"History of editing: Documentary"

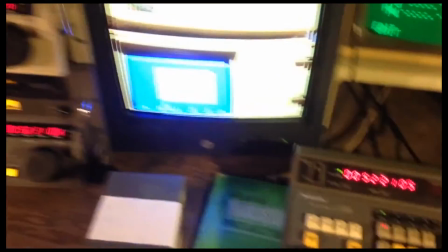[8:17]
Linear editing, or pre-digital editing, in a film would have celluloid print of 16mm,
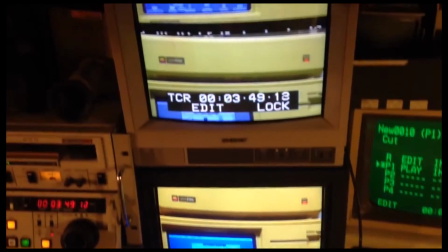[8:25]
35mm, cutting and slicing. The TV video editing used videotape editing and multi-camera editing.
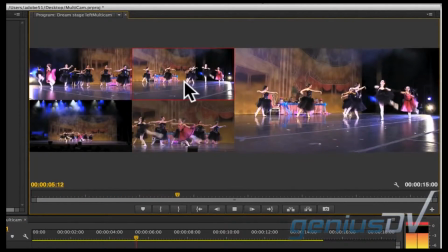[8:31]
When shooting the same event/scene with more than one camera and try to edit the multiple camera footage together, you are multi-camera editing.
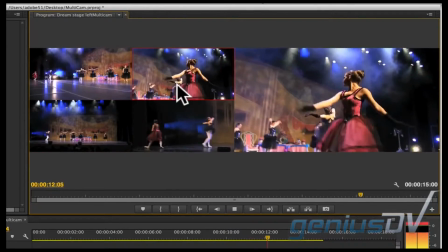[8:40]
Soap operas, reality TV shows, concerts, and weddings often use multi-camera editing.
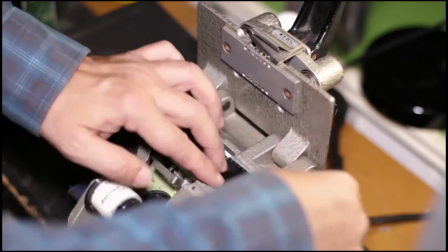[8:45]
Linear video editing is a video editing post-production process of selecting,
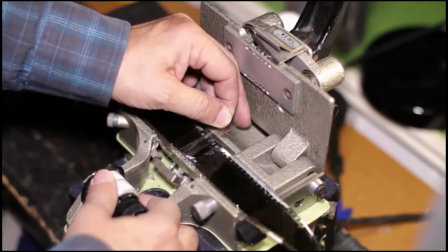[8:50]
arranging, and modifying images and sound to a predetermined ordered sequence.
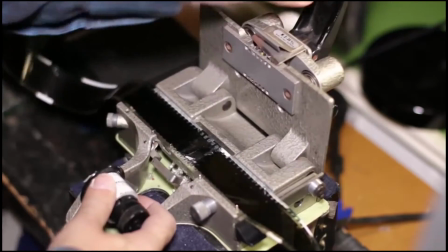[8:55]
The content is assessed sequentially. Most video editing software has replaced linear editing.
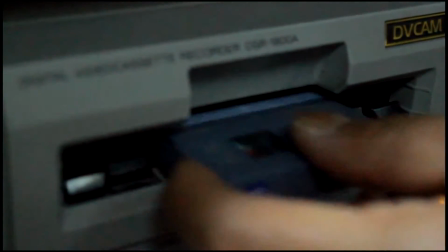[9:00]
With both the continuity style of D.W.
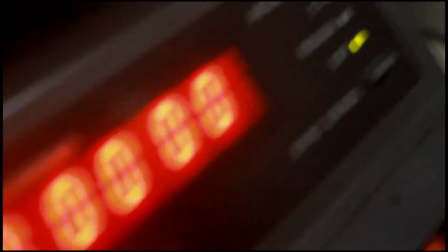[9:03]
Griffith, with the emphasis on clear understandable space and time, and the Soviet montage style, which ignored space and time to create impact through the
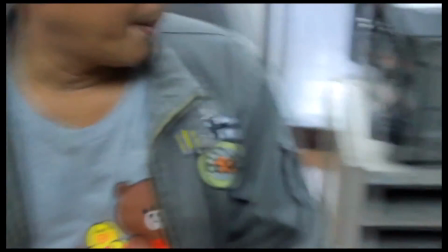[9:12]
juxtaposition of different images, the rudiments of cinematic language emerged in roughly the first 30 years of cinema's existence,
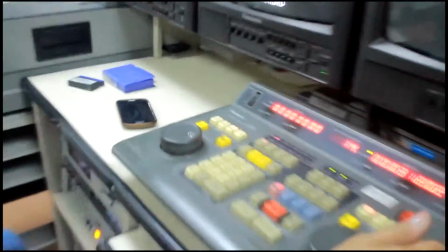[9:19]
quickly becoming an intricate art form through experimentation and theory. These first
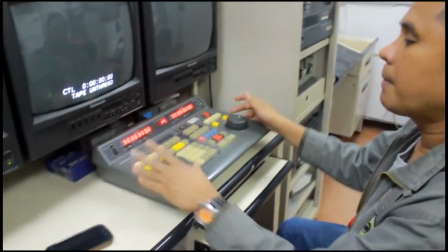[9:24]
practitioners who studied and built on each other's work would in turn be studied and imitated by the next generation of filmmakers.
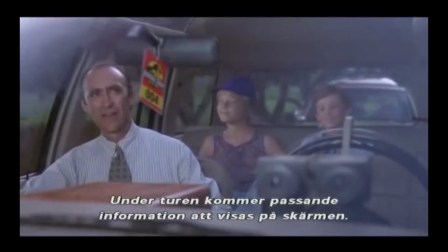[9:32]
Part 2, the key features of moving image production. Jurassic Park is a well-known science fiction film by Steven Spielberg, produced in 1992.
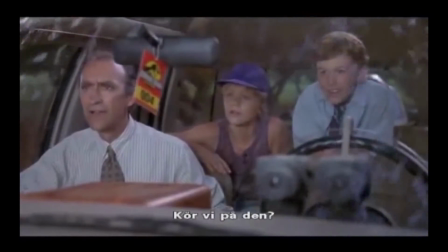[9:41]
It is set in the 90s and is primarily set in the Costa Rica and Isla Nivola, a small island off the coast of Costa Rica.
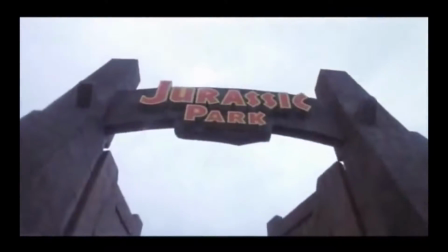[9:49]
Several scenes take place in various locations across the US.
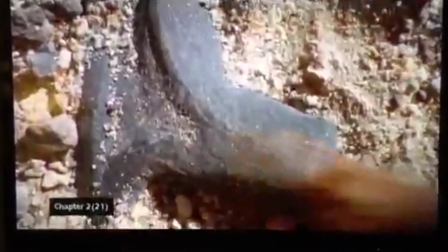[9:53]
The narrative structure is the classic Todorov theory: equilibrium, disequilibrium, and neo-equilibrium.
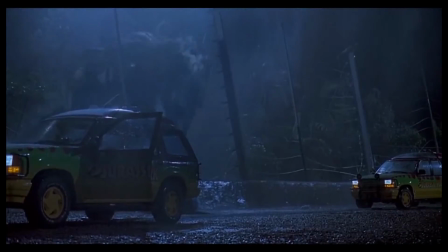[9:59]
This means that it begins with an introduction and setup, then the complications happen, which leads to the climax and finally to the resolution.
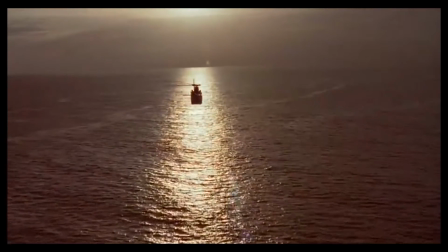[10:07]
At the end, the characters are never the same as they used to be, and everything has changed. An interesting concept is that creatures can be given enhanced mental and cognitive abilities.
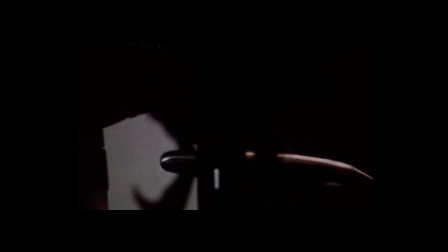[10:18]
They can be equal to or greater than humanity. This competition is an attractive quality for a movie.
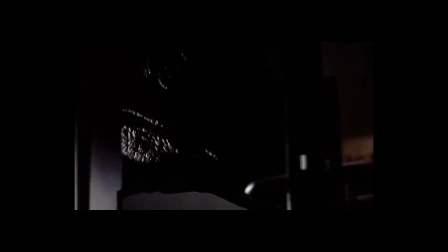[10:24]
It is most likely targeted at those with interest in creatures, monsters, or gene manipulation, etc.
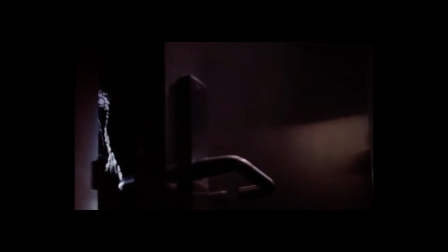[10:30]
This is often associated with the younger age group, but can be aimed at adults and teens as well.
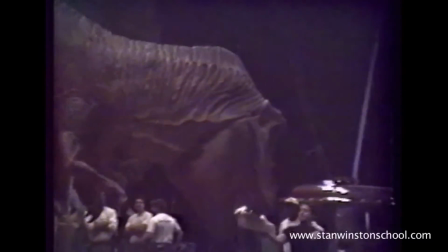[10:35]
The audience was always aware that what they were watching was carefully crafted special effects.
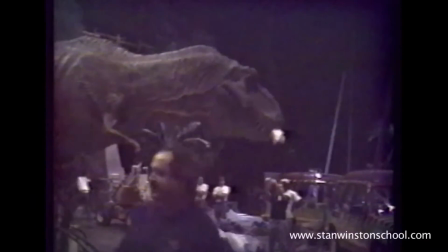[10:41]
The goal of the special effects artists is to help the audience forget what they are watching, that they are watching a film, to convince them that dinosaurs do exist.
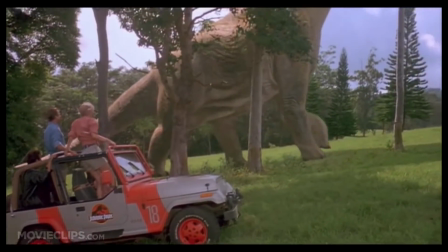[10:50]
The Brachiosaurus is the first dinosaur seen by the park's visitors.
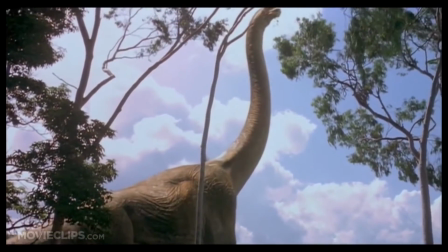[10:54]
It is inaccurately depicted as chewing its food and standing up on its hind legs to browse among the high tree branches.
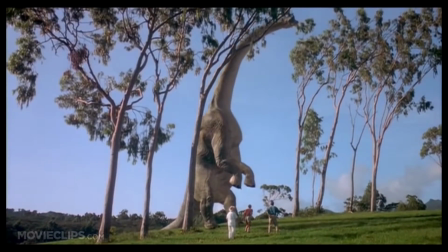[11:01]
The chewing was done to make the animal seem docile. In a way, it resembled a cow chewing its cud.
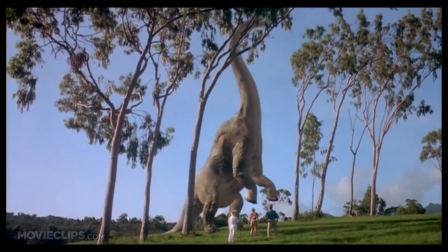[11:06]
Despite scientific evidence of them having limited vocal capabilities,
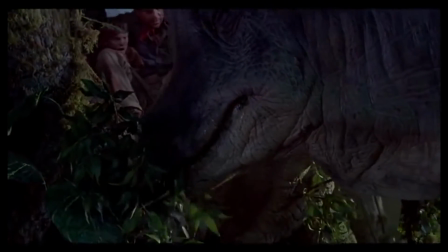[11:10]
they were represented with whale songs and donkey calls to give them a melodic sound of wonder.
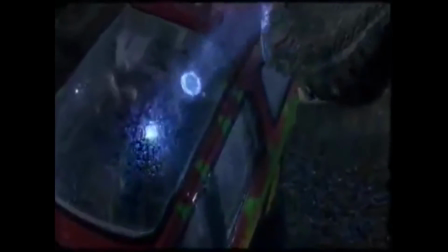[11:16]
When the T-Rex comes through the glass roof of the Ford Explorer in the final attack, the glass was never meant to break.
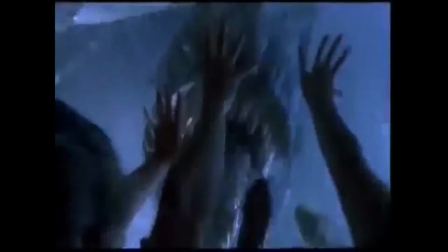[11:22]
Due to this, some of the screams you heard in the final cut are screams of general fear.
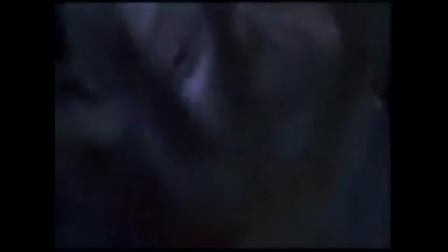[11:27]
The T-Rex occasionally malfunctioned due to the rain, so they had to dry it off after every scene.
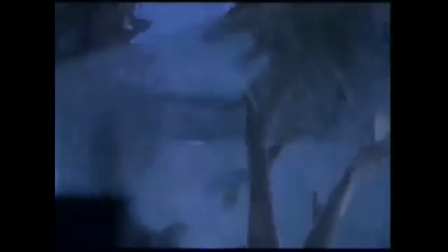[11:33]
The animatronic T-Rex stood 20 feet, weighed 7,500 pounds, and was 40 feet long.
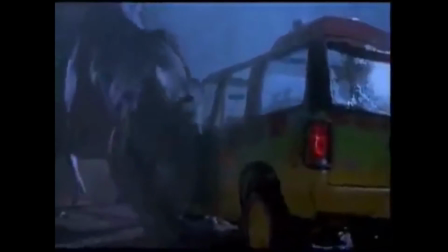[11:39]
Steve Williams decided to throw physics out the window and create a T-Rex that moved at 60 miles per hour,
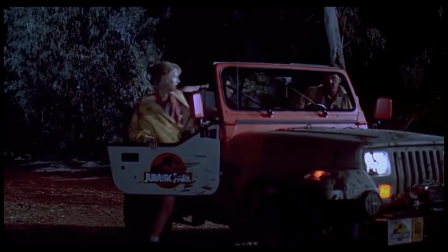[11:45]
even though its hollow bones would have busted if it ran that fast. The major reason for this was the T-Rex chasing the Jeep, a scene that took 2 months to finish.
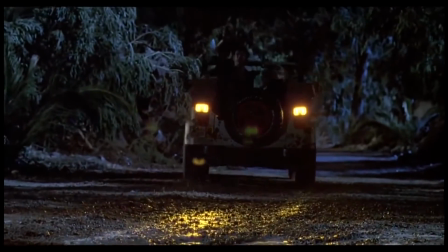[11:54]
The T-Rex breaking through the log alone is 75 frames long.
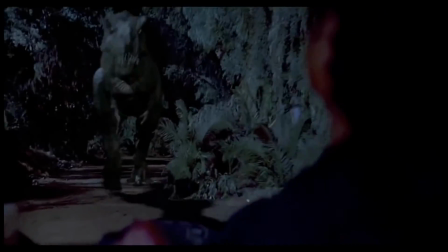[11:57]
The T-Rex roar is a baby elephant mixed with a tiger and an alligator, and its breath is a whale's blow.
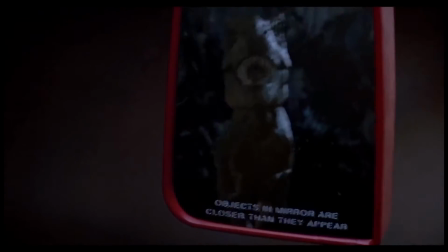[12:04]
A dog attacking a rope toy was used for the sounds of the T-Rex tearing another dinosaur apart.
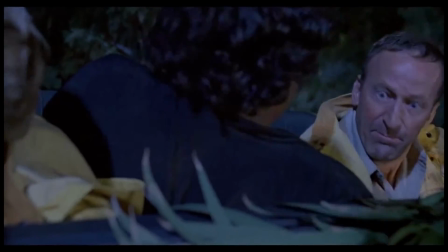[12:10]
Cut redwood crushing it to the ground became the sound of the dinosaur's footsteps.
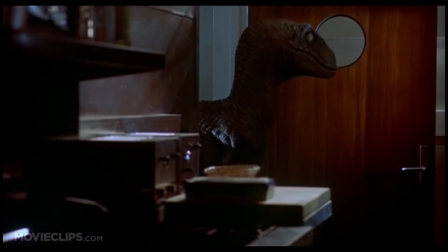[12:15]
Dolphin screams, walruses bellowing, geese hissing, an African crane's mating call,
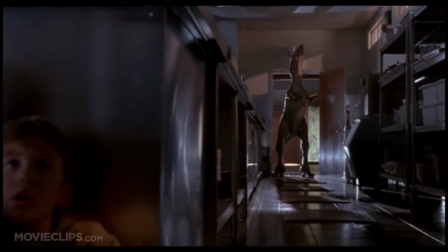[12:20]
tortoises mating, and human rafts were mixed to formulate various raptor sounds.